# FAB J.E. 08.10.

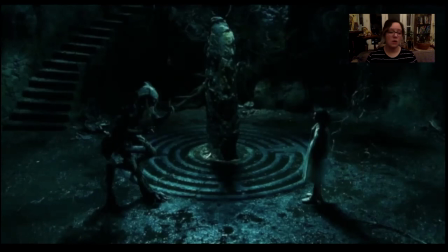you're in the jungle and something moves or something is red in the middle of all the green, you know, what we notice are differences. We're very trained to notice the differences and for the extreme differences to be very jarring and even alarming to us.
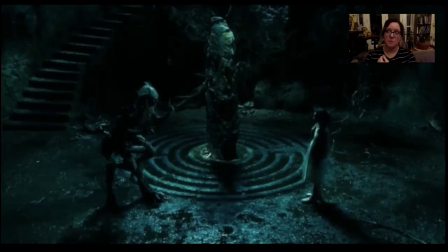And that being said, there's also value to playing in that range of contrasts, right, to create totally different emotions. So I want to introduce this idea of contrast,
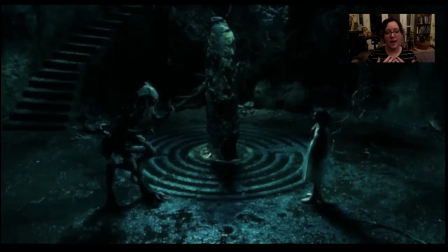and I want to address the fact that contrast is absolutely something that we think about as a value problem. We think of contrast as dark to light, right? We've got this image from Pan's Labyrinth, and the dark to light is what makes it so beautiful. It sets such a lovely mood.
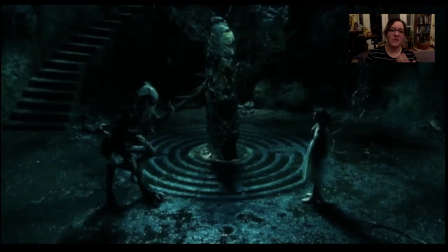It's a bit low-key, and the information is so delicate, right? It could fall apart, but your eye makes out what it is, but it sets a very kind of murky,
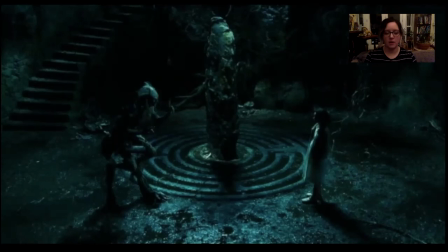deep, dark, scary kind of tone. We don't know what all is happening around there and that's very uncomfortable for us. But that's just one kind of contrast, right? Like value is just one element.
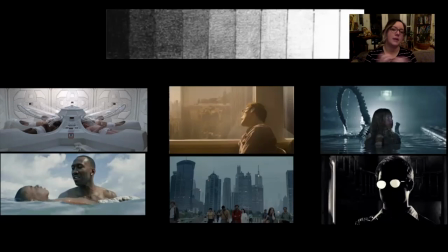So while that's super important and again like here we have the value range, right? And again just briefly talking about like what each setup does and these are just a few different value setups but you know on the left we have these two high key images from aliens and our alien and moonlight um and those have like a very
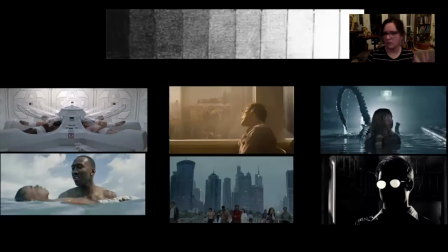spiritual very um ethereal kind of vibe they feel fairly positive uh they feel heavenly right um and then you go to the middle and both of these images are from um spike jones's her
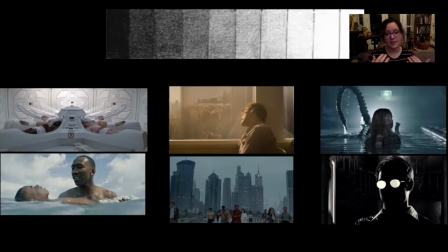um which i love i love that movie um one of the things that's great about it is he's so separated from the world he's so withdrawn and his world is so contained to himself and they keep the value range just in the middle like very compressed in the middle and one of the things that does
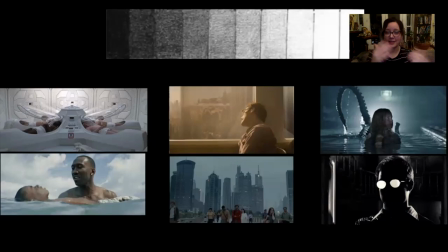is on the top it gives you this kind of contented lovely haze but on the bottom image it gives you this boredom this kind of like sad depression that he lives his life in and that's all information I feel like you get even just from the value without anything else.
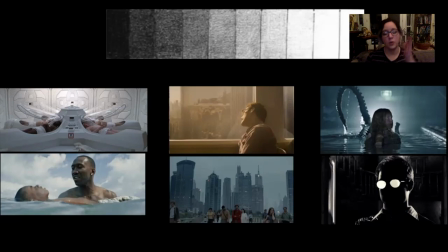And I love that. And then on the far right, you've got more of a high contrast situation where you're kind of obliterating the middle values and getting the high and the low end of the spectrum. And we see that in our horror movies, our action movies. That is Aliens at the top and then Sin City at the bottom. And there's definitely other iterations of this.
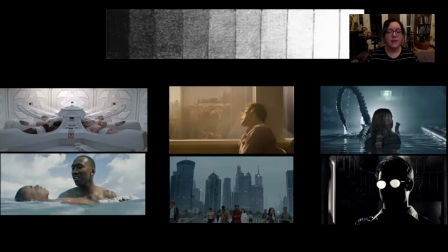There's, you know, totally low key, that kind of thing, and they have their own sort of moods to them,
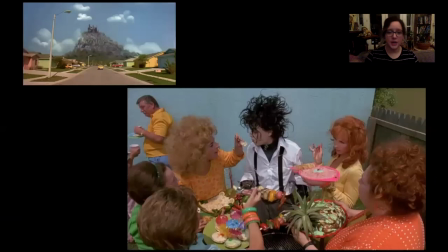but I just wanted to address this idea of value contrast before I move toward other types of contrast.
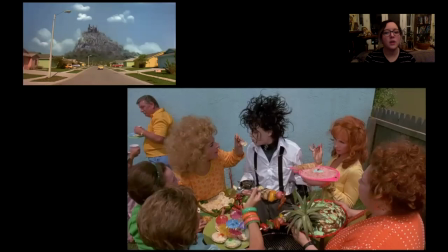So Edward Scissorhands is is a classic, of course, but one of the things that I really love about this movie, and every time I go back to watch it I notice it again and again, is that they play with some of the other kinds of contrast in really funny kind of clever ways they sort of flip them over
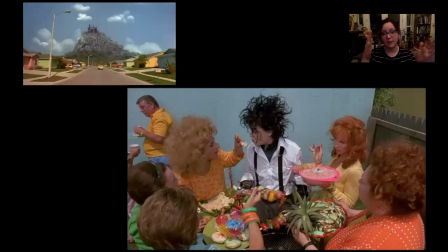so color to absence of color that's a contrast right that's a difference and it creates a point to look at and one of the things that you always notice in these scenes with Edward or even as Edward's stand in his house at the top of this hill is this big dark desaturated area in the middle of this like
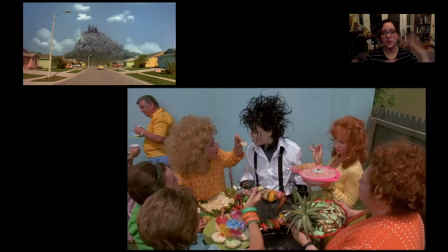easter egg sort of pastel wonderland right it's like there's this cake with all these decorations and then there's this dead thing in the middle of it um and it's very tongue-in-cheek because these colors that are
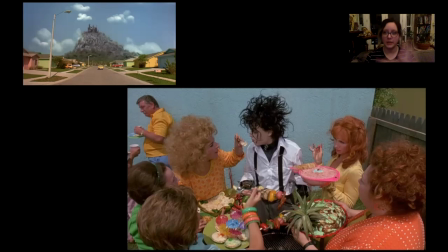kind of associated with easter and happiness and you know bright bright afternoons um become really sinister and they become too much it's like eating a cake with too much icing on it it's just very um overwrought and I
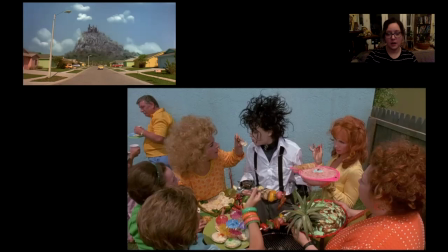love how he does that he kind of flips that around um but again that contrast makes for really good visuals it makes it very dynamic it tells me exactly what's important and I know that there must be something important about him because he stands
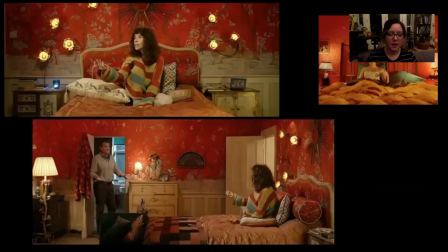out so much in that separation um Paddington is divine I absolutely love it. But this is another one where they use a contrast that is not about value.
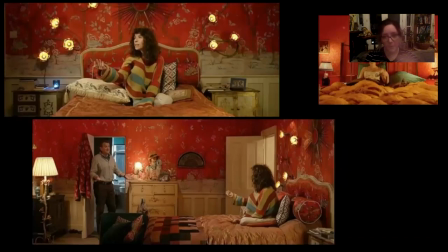It's about warm to cool. In this case, it's so it's a primary color setup because those creams are kind of in a yellow field and then you've got your red. But the only cool color in there is this blue, this kind of teal and blue. And in the first image of Sally Hawkins on the bed, her stripe in the sweater,
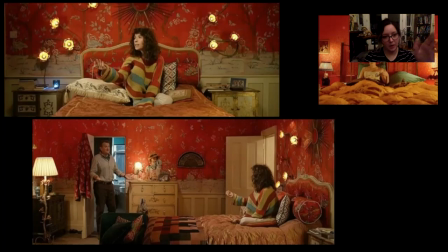and then there's a little bit on the frame and a little bit on the glowy candle on the left side. And then even when we pull out in this scene and we get this framed doorway, we get this blue glow behind him showing us exactly where we need to look. So even in, I mean, that room is pretty chaotic. There's a ton of pattern.
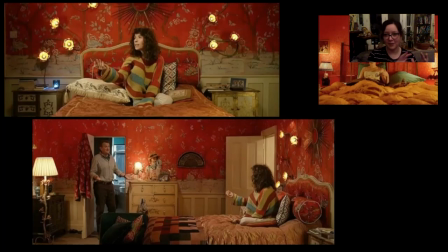There's a ton going on, but because all that chaos is going on in this red color field, and then we get this pop of blue that just lets us know where things are happening, right? So it just brings clarity in so that you can get the information that you need. In addition to just being aesthetically very interesting,
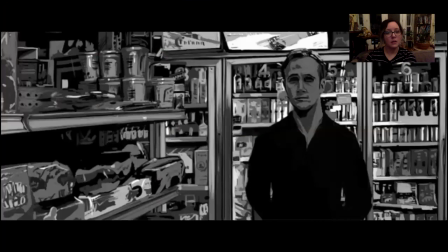it also just helps communicate a little more quickly, helps the viewer know where to latch in. One of my favorite things, one of my favorite kinds of contrast is noise to quiet.